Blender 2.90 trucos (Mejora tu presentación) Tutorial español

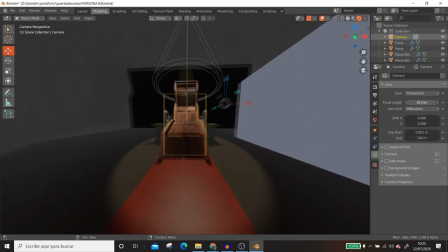(4:06)
Pero en cuanto lo bajamos, pues ya no da esa sensación de agresividad.
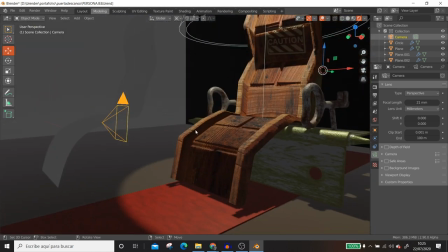(4:11)
Si no queremos esta sensación, que no queremos que nuestra imagen se vea muy grande aquí y muy pequeña aquí,
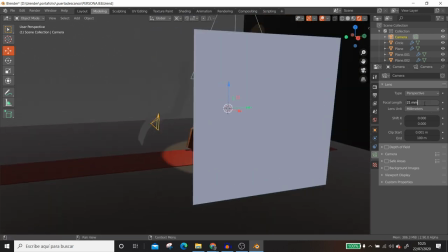(4:17)
lo que deberíamos hacer es dejarlo como está por defecto, es decir, que la cámara está a 50, vamos a crear una cámara aquí, y así vemos que está a 50, ¿vale? Cuando generamos una cámara nueva.
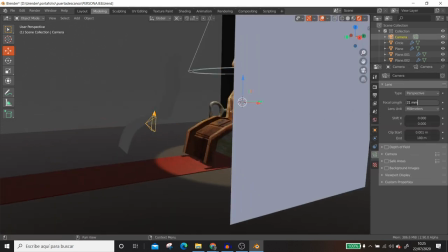(4:27)
Lo que debemos hacer es, pues, volverlo a poner a 50, y ya nos tocaría, pues, un poco rodar la cámara, vamos a hacerla hacia atrás.
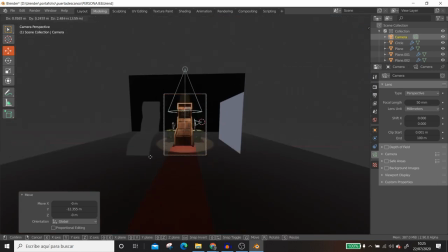(4:36)
Vamos a hacer un 0 y verla para ver la vista a cámara. Ves que ahora ya no tiene esa sensación.
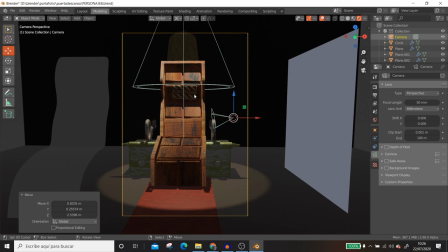(4:42)
Entonces, recordar que estas herramientas hay que usarlas. Cuando tú tienes vas a hacer una presentación, yo te diría, porque estoy viendo un montón de presentaciones y son todas iguales. Entonces, intenta trabajar con las herramientas que tienes. Blender tiene, o cualquier software de 3D, tiene todo este tipo de herramientas.
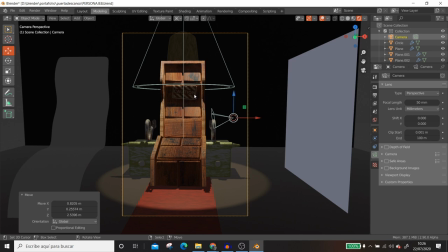(4:59)
Juega con estos trucos para dar sensaciones, porque esto va a hacer que tu modelo tenga más profundidad. Todo el mundo suele tenerlo a 50. Entonces, intenta jugar un poquito ahora que yo te lo he recordado para que tus renders sean diferentes. Muchas veces también otro truco que se hace en situaciones, dependiendo, no en todas, pero en muchas situaciones,
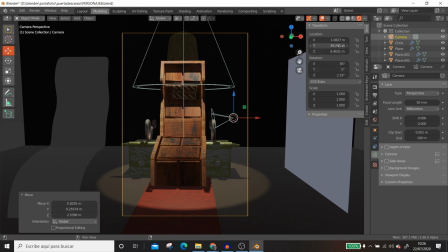(5:17)
si yo despliego el menú lateral que tenemos aquí en la parte de la derecha, que hace referencia a la medida, por ejemplo, a las medidas, localización, rotación y escala de la misma cámara que tengo seleccionada, aquí en la I también hay muchas personas que lo dejan recto, pero si yo le doy, fíjense cómo
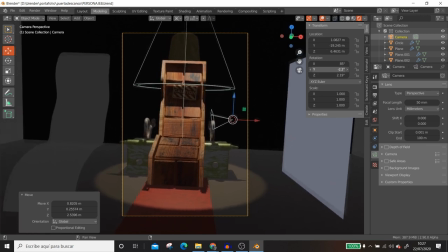(5:35)
yo puedo, incluso podría dar un efecto de movimiento, ¿no? De barco, que también puede ser interesante. Pero si le doy un pelín de inclinación, ya estoy rompiendo un poco la dinámica, ¿no? Ya no es tan recto, ¿no? Entonces también se puede jugar con valores pequeños en este aspecto, en el eje Y,
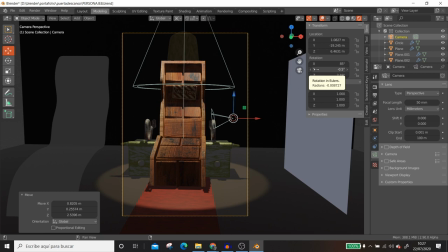(5:54)
para que tu enfoque sea un poco más manual, para que no parezca tan perfecto, tan robótico, ¿no? Esto también le da esta sensación. Incluso cuando vamos a hacer una animación de la cámara, si consigues mover milimétricamente este valor, es decir, mientras se mueve la cámara hacia adelante, hacia atrás, podrás conseguir un movimiento, una sensación de movimiento un poco más realista.
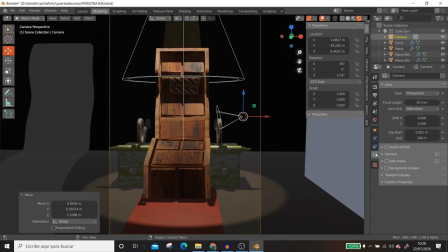(6:13)
Otro efecto que también es buenísimo, que se llama, vamos a poner aquí, de la profundidad de campo. Bien, para trabajar con la profundidad de campo, lo mejor es con un Entity.
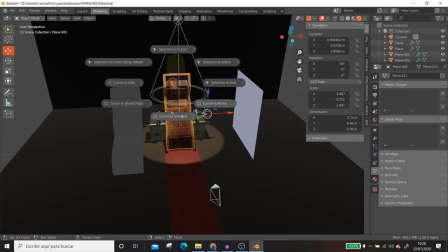(6:21)
Yo voy a seleccionar, voy a poner, por ejemplo, y con Shift S, voy a poner cursor a la selección, y voy a poner Shift A y me voy a ir a un Entity.
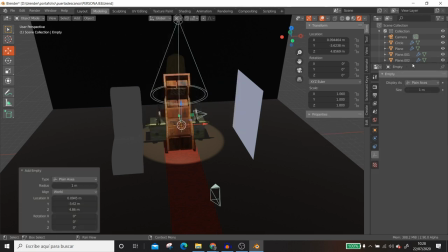(6:29)
Vamos a poner un Entity aquí, vamos a poner, y vamos a ponerle nombre para que este Entity pues tenga profundidad de campo.
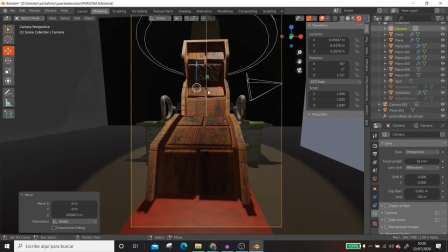(6:37)
Vamos a ponerle. Vamos a empezar a hacer con el Depth of Field, que es muy, muy bueno. Practiquen también la animación, es decir, no dejar la cámara estática. Cuando vamos a presentar un trabajo, intentar hacer un vídeo, aunque sea cortito, porque esto te va a hacer que tu vídeo tenga un poquito más de profundidad y se distinga del resto.
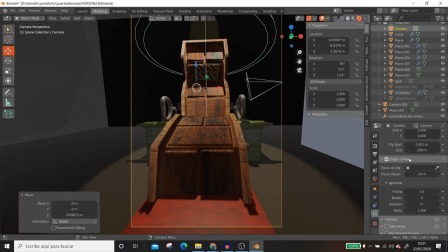(6:57)
La seleccionamos aquí en la cámara, con la cámara seleccionada, vamos a Depth of Field y seleccionamos el Entity que habíamos creado. Y si se dan cuenta, ahora cuando empiezo a trabajar con los valores de los valores que tengo aquí de profundidad, vean cómo me trabaja, ¿no?
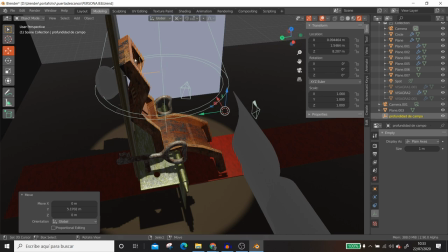(7:15)
Vamos a colocarlo en la parte de aquí, ¿vale? Lo colocamos aquí, el empty, que ya está con el efecto que me gusta.
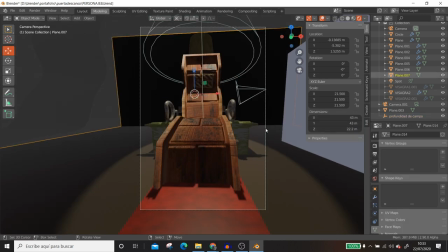(7:23)
Y vamos a empezar a tocar en la cámara este valor que tenemos aquí en la parte de aquí abajo de la profundidad de campo. Nos vamos a colocar este que pone F-Stop, ¿vale? Este me va a dar la profundidad a la cual quiero que trabaje, ¿no?
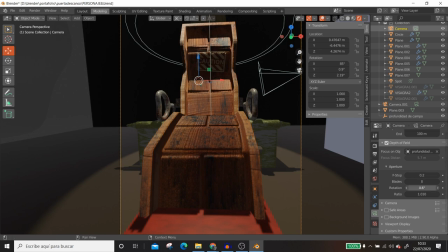(7:37)
Vean que tiene esta parte borrosa. Vamos a intentar tocar, ¿vale? Lo ponemos, el valor de F-Stop, lo ponemos a 0,1.
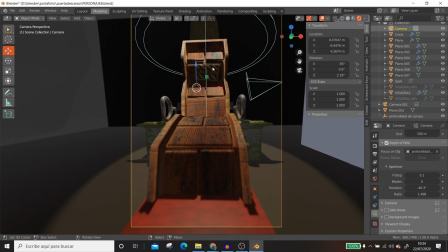(7:44)
Si se dan cuenta, en la parte esta de aquí arriba estamos, se ve nítido y esta parte se ve borrosa.
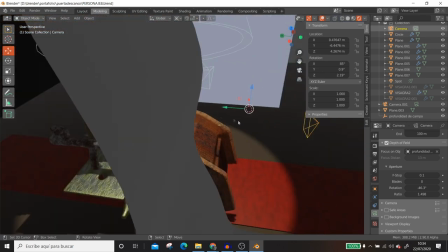(7:49)
Si yo cojo ahora y coloco el Entity, vamos a trabajar el Entity, yo lo coloco, lo pongo aquí.
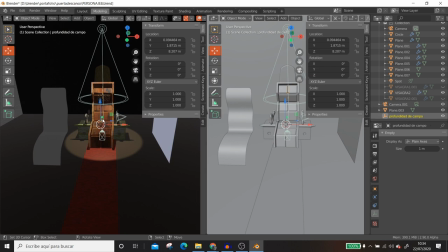(7:56)
Supongamos que incluso vamos a hacer la separación de dos pantallas para verlo. Y aquí vamos a coger y vamos a ponerle la vista de la cámara para verlo bien.
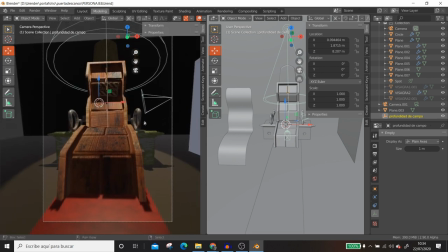(8:05)
Esto lo vamos a ocultar. Vean cómo me va trabajando un poco esta opción.
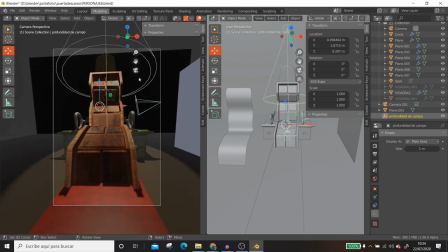(8:12)
Vamos a poner una luz aquí para verlo mejor.